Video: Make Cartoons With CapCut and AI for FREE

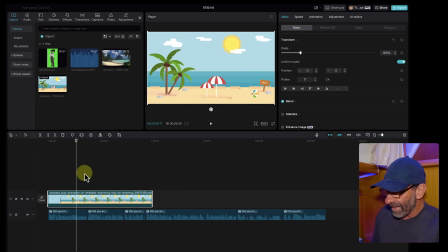I'd like the beach to be present before I start adding people to it. And I'm going to use the letter Q to add a cut here and delete this. But if I have the track magnet on, it's going to mess up all of this stuff down below. So I'm just going to turn the track magnet off by clicking here or typing letter P. Now I type the letter Q and I just drag this over and it's gonna be just right.
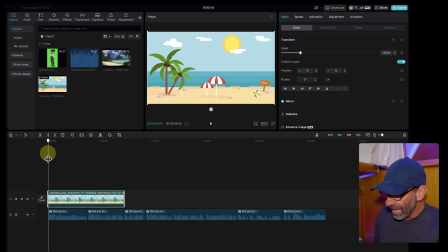And yeah, I like that beach. I think that's a cool little scene. And let's go ahead and drag our girl down to the timeline.
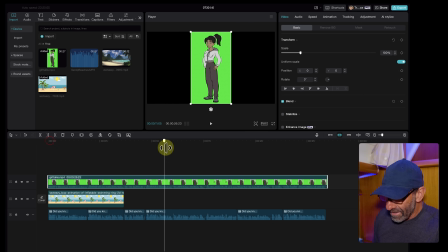And notice that our girl has audio with her. She has all of this stuff.
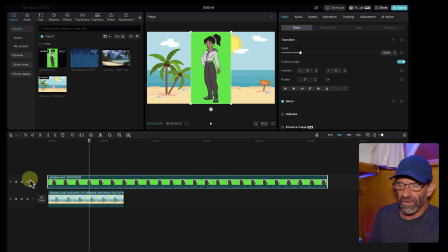So I don't need this anymore. So I'm gonna delete that. Now let's make our cartoon character look a little more like she's in this scene by removing this green background.
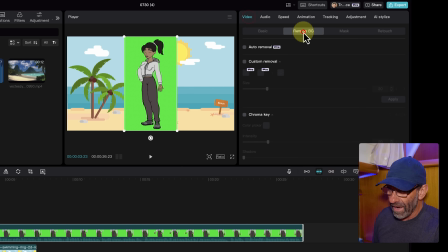CapCut just updated this. If you click on video and remove background, we don't have the auto cutout that it used to have here. We have auto removal. And then we have chroma key right here. So let's go ahead and click on chroma key. This is already highlighted. We just click on the green to make the green go away.
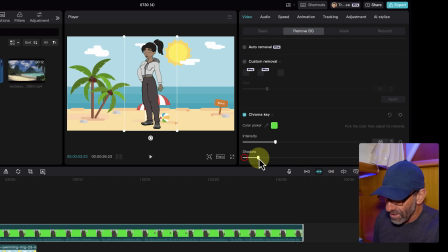And we can adjust it a little bit so there's no edges, maybe a little bit of the shadow. And then bam, she looks pretty great right there. But she is a little bit big, doesn't look too natural there. So let's go ahead and make her look more correctly proportioned.
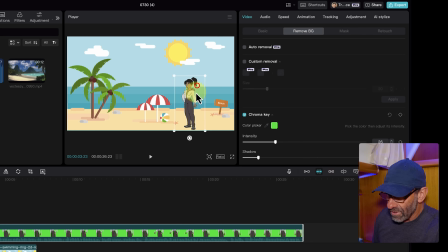So maybe something like, I don't know, that. So she's standing at the beach. Maybe she's a little bit closer to us because those umbrellas are pretty small. Those, something like this could work. She's much closer to camera, so that stuff appear smaller in the background.
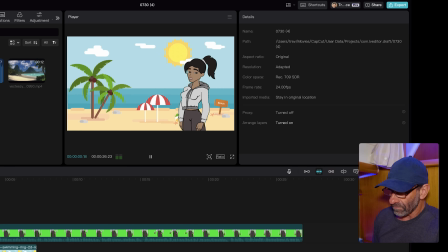Let's go ahead and see how that looks so far.
Did you know that the color of sand can reveal a lot about the beach's history?
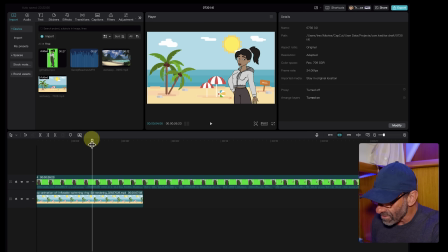And right when she says tan sand, we want to show a different beach. So let's go ahead and zoom in so we can see where that is. And I'm looking at the waveform right here.
History, tan sand.
So I'm going to cut her right here by highlighting this clip and hitting Command B. And then we're going to add our next clip.
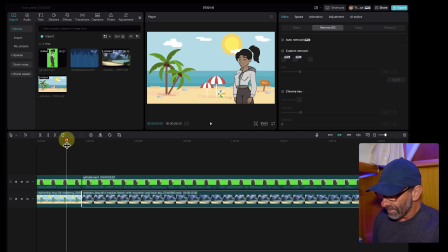I'm going to shorten this one to here and add the next beach scene right here.
History, tan sand often indicates a beach that has been around for a while.
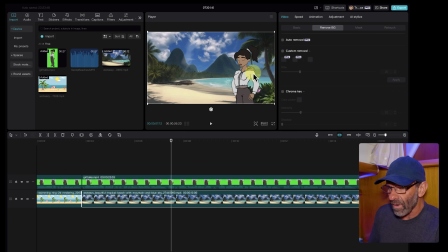Okay, so this is a different scene and she doesn't look right here. She's kind of in the bushes. We want her to match the scene. So what we're going to first do is just flip her so she's on this side facing to the right. To flip her, we click on this guy right here, the mirror icon. And then we're going to move her over here and maybe put her in the sand this time, just like right there.
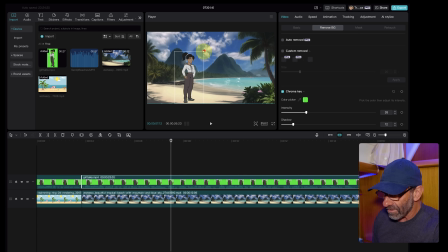So she's actually on the beach and maybe even a little bit smaller. This is just going to keep it interesting for us. And let's just look at a couple seconds of that.
History, tan sand often indicates a beach.
I think that looks really good. One thing we can do to add a little interest is have it zoom in. So first I'm going to find the end of this section.
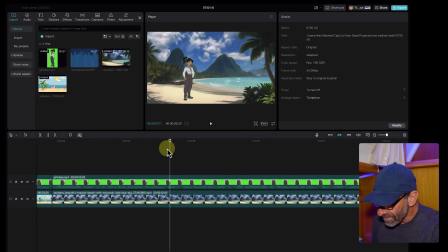Has been around for a while.
And let's see what it says here. As it's formed from the weathering of rocks, white sand. She's talking about white sand starting here. So I'm going to add another cut here and I'm going to cut it here as well and get rid of this beach here because even though that's kind of white sand, we'll do a different white sand.
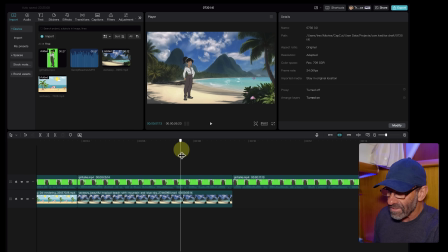And what I want is for this entire scene to be coming in at us, to zoom in at us.
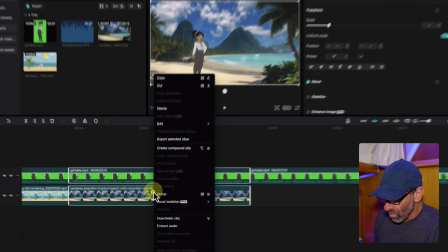So to do that, I'm going to select all of it, right click. I'm going to choose create compound clip.
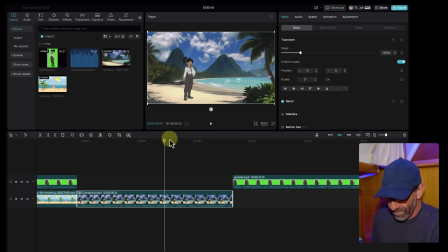And now I can zoom in on this whole scene. So she'll be part of the scene. I'm going to hit the back arrow to get to this edit. That takes me to the previous edit. I'm going to set a keyframe. Remember, a keyframe marks the beginning or the end of a change in a property.
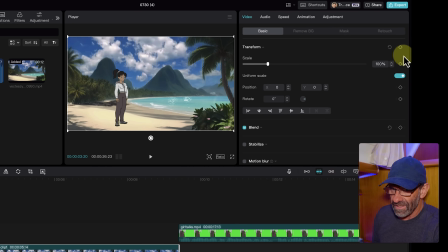The properties I want to change are probably scale and position. So I'll just hit this guy, and that sets keyframes for scale, position, and rotate.
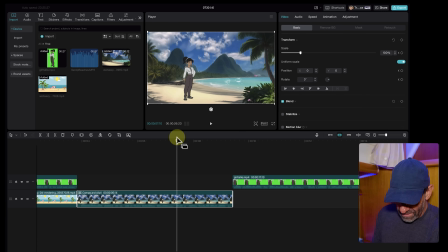And I wanted to start here and then zoom towards us through this entire scene. So I'm going to hit the down arrow to go to this edit and then go back one frame.
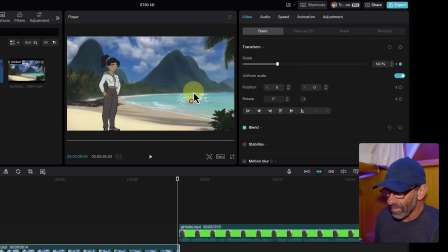And I'm going to just scale her up a little bit, just so it's kind of subtle, and then move it up a little so she stays kind of right there in the frame.
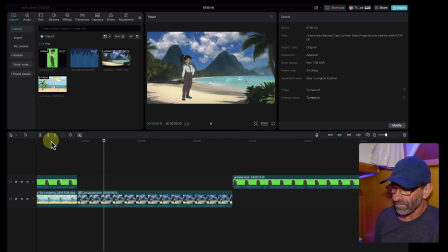Let's see how that looks.
History, tan sand often indicates a beach that has been around for a while.
What do you think? That's not bad. You're making your own cartoon with free stuff already. Oh, and if you're serious about growing a YouTube channel, I've got a course called Edit with Trev and Master CapCut.
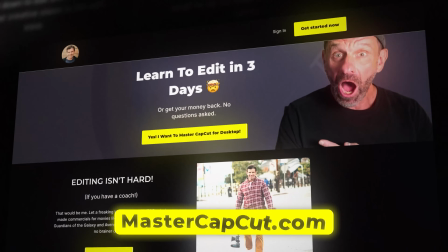And in the course, I teach you to use CapCut in like, if you're hardcore, you can learn CapCut in a day and just get that learning curve over with and stop wasting your time trying to look at random videos or figure it out for yourself. Plus, in that course, I teach you exactly what you need to do to get more views and subscribers on YouTube, if that's your thing. If you want more views and subscribers, like you do the steps in that section of my course, and you will, for sure, 100% every time, get more views and subscribers than you normally would have. I promise, guarantee it.